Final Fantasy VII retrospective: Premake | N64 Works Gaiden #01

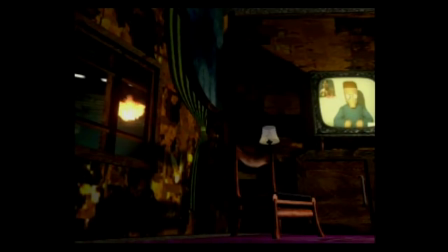The plate's collapse wipes out most of Avalanche, but that almost seems incidental to the opportunity affords Shinra to tighten its grip on the city,
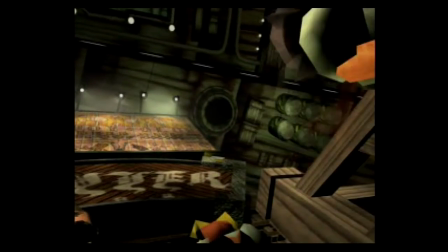increase the costs of the goods it provides, and hasten the development of a new,
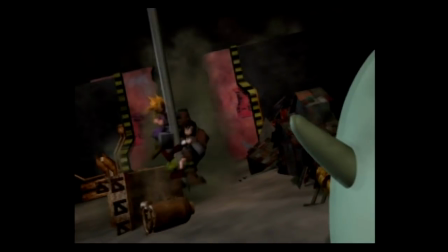even more profitable city. Between a puppet government controlled by corporate purse strings, Shinra's willing and harmful exploitation of the environment,
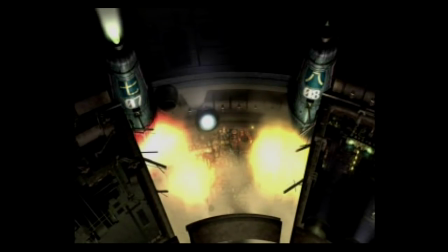and its executives' gleeful false flag efforts, Final Fantasy VII's Midgar prologue feels downright ripped from the headlines of 2020.
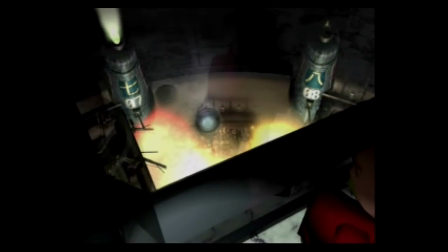Like the best art, it holds up remarkably well to critical readings decades after its debut.
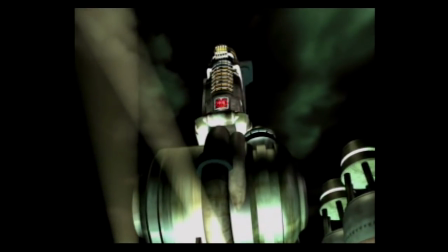But even in its time, Midgar was brilliant.
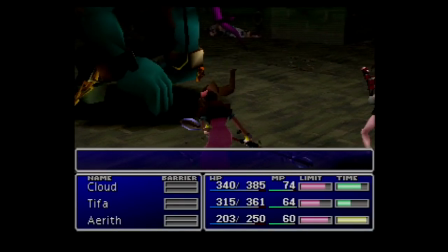For one thing, it was cleverly tuned for the wider, more mainstream audience Final Fantasy VII attracted compared to its predecessors.
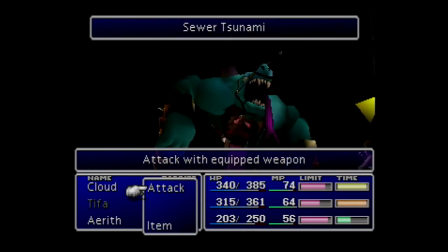Critics tend to tear into Final Fantasy VII for how little it resembles a true RPG in the traditional stats and numbers and spells sense,
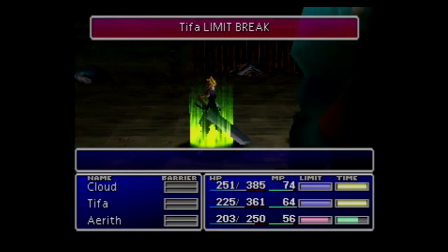and much of this criticism stems from how heavily the Midgar sequence front-loads linear storytelling and pre-baked characters over the hallmarks of RPG design.
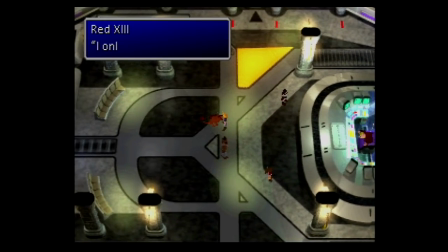Sure, you acquire some new equipment and level up a bit, but Final Fantasy VII has a story to tell, and it tamps down its RPG mechanics in service of that narrative.
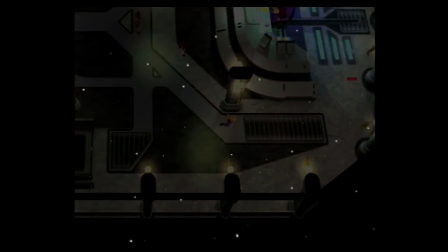The entire game begins in medias res with a brilliant bit of camera work and cross-cut editing that contrasts
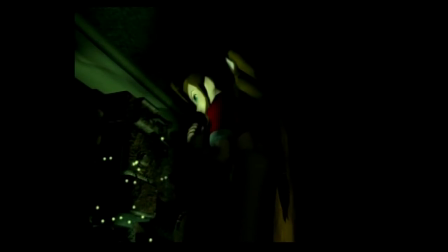the eerie near-silence of space with the face of a young woman who appears to be warming herself in the light of a strange fire.
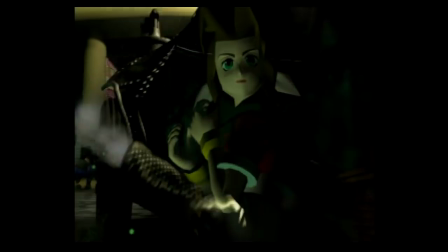Though we don't actually meet her in-game for a while, FF7 uses her as a focal point for its big Midgar reveal. The camera pulls out to demonstrate the enormous size of the city before zooming back in on a different focal point.
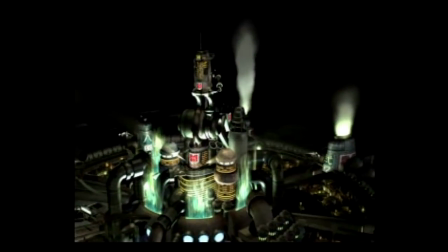As the camera swoops in, the scene cuts back and forth between the zoom and a tracking shot of a train.
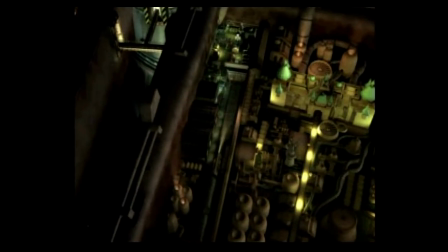Eventually, as the wide view comes closer to the city interior, it becomes evident that game's point of view is coming to rest on that same train, which pulls into a train station.
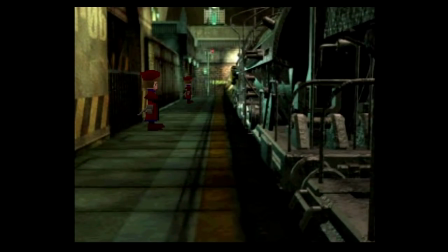Seamlessly, characters leap into action, knocking out a handful of soldiers who hurry toward the train.
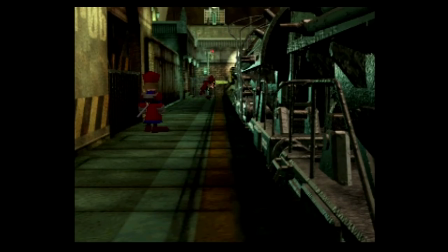A bulky man tells his companion to follow him, and the player is given control of protagonist Cloud Strife, only to be accosted by more guards.
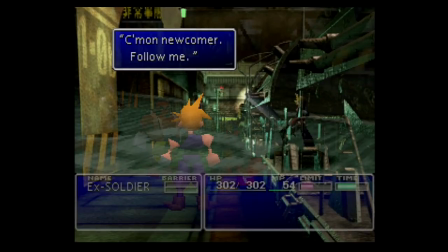It's a fight you can't lose, as Cloud proves to be vastly stronger than his foes, and once the battle ends, we see why.
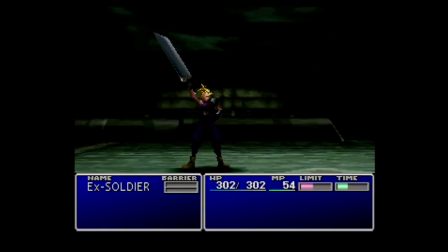The skirmish boosts Cloud's experience level from 6 to 7. We've seen this technique in the series before, all the way back to Final Fantasy IV and its hero, Captain Cecil Harvey.
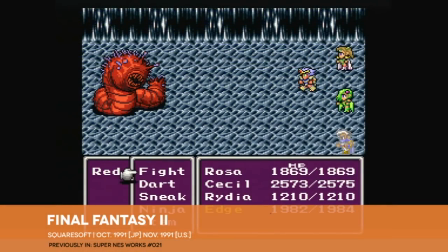The use of character stats to give a sense of their current place in life and their experience as a warrior.
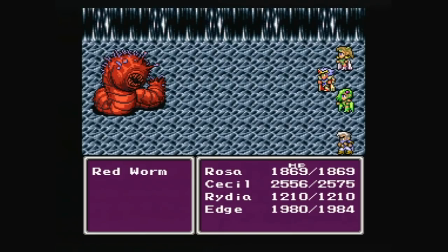It had never been used so dramatically as it was here. There's no forming up a guild of level 1 recruits as in Wizardry or Ultima.
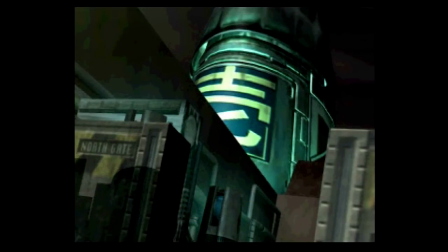Cloud is already at level 7, and the guild, in this case the terror cell Avalanche, was formed ahead of time so you can play through Cloud's first adventure with the group.
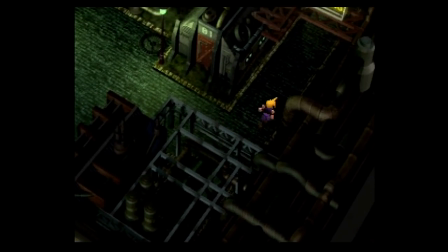Though it's clearly not Cloud's first adventure, what with his being level 7 already. The game provides all the setup and context you need later, once the initial bombing mission is complete.
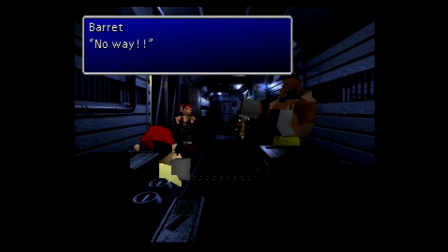You meet the flower girl, Eris, before making your way back to Avalanche's headquarters to get a better sense of the group's mission,
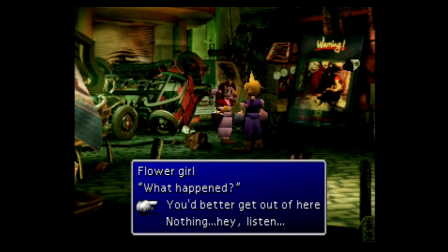and a clearer understanding that Cloud was roped into the mission by an old childhood friend, Tifa.
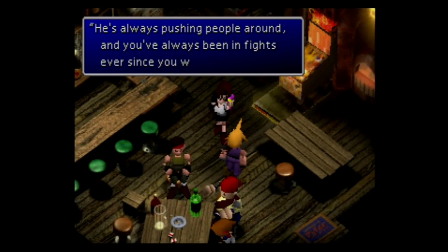Over the next few hours, Final Fantasy VII steadily leads players through the slums of Midgar, introducing them to a world run by Shinra at great peril to its populace.
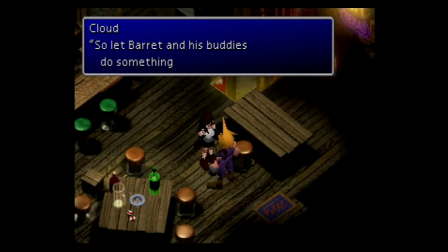While there's a fair amount of RPG-style turn-based combat to be undertaken here,
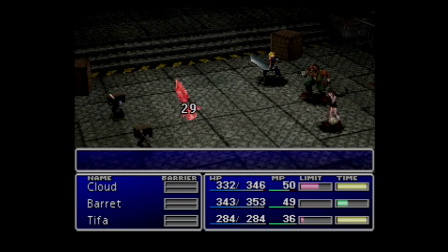the battles are clearly a secondary priority for the creators, who are far more interested in setting up the game's world along with its core characters and conflicts. Eventually the game moves well beyond Midgar and starts to feel more like a traditional RPG,
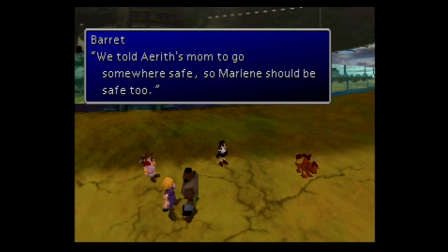with a large overworld in which points of interest are seen at an abstract, reduced scale, players are pulled into constant random battle encounters,
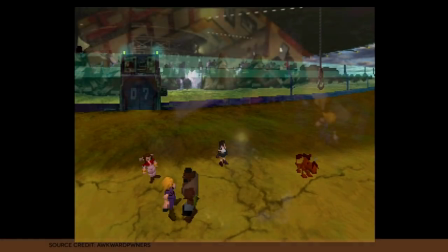and a number of optional locations to visit and quests to undertake appear.
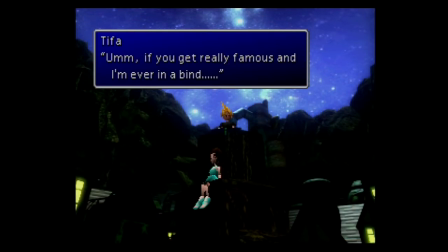The Midgar portion of Final Fantasy VII, however, is far more focused on driving home the point that this is not your typical stodgy, role-playing game. On the contrary, FF7 cheerfully incorporates elements from any number of other genres of the era.
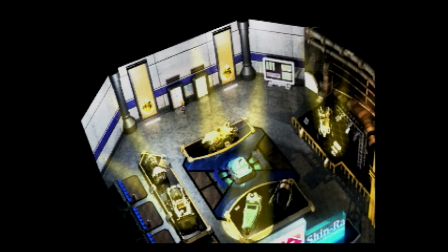The infiltration of and escape from Shinra headquarters in particular feels like an attempt to stretch FF7 well beyond the boundaries of the role-playing tradition.
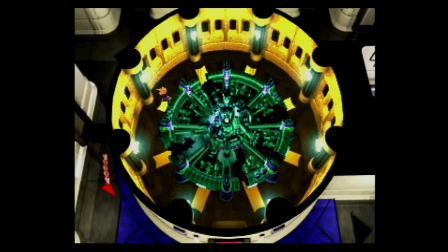You have a Resident Evil-style puzzle in which you inexplicably assemble a model of the city in order to access another floor of the Shinra skyscraper.
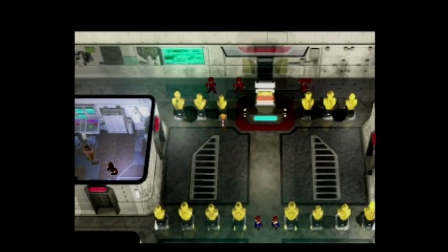You also have one of the annoying, arbitrary stealth minigames that were cropping up in games around this time as well.
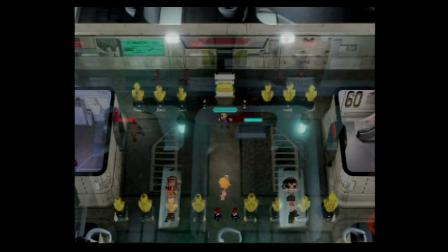Eventually, you naturally end up jailed, as usual.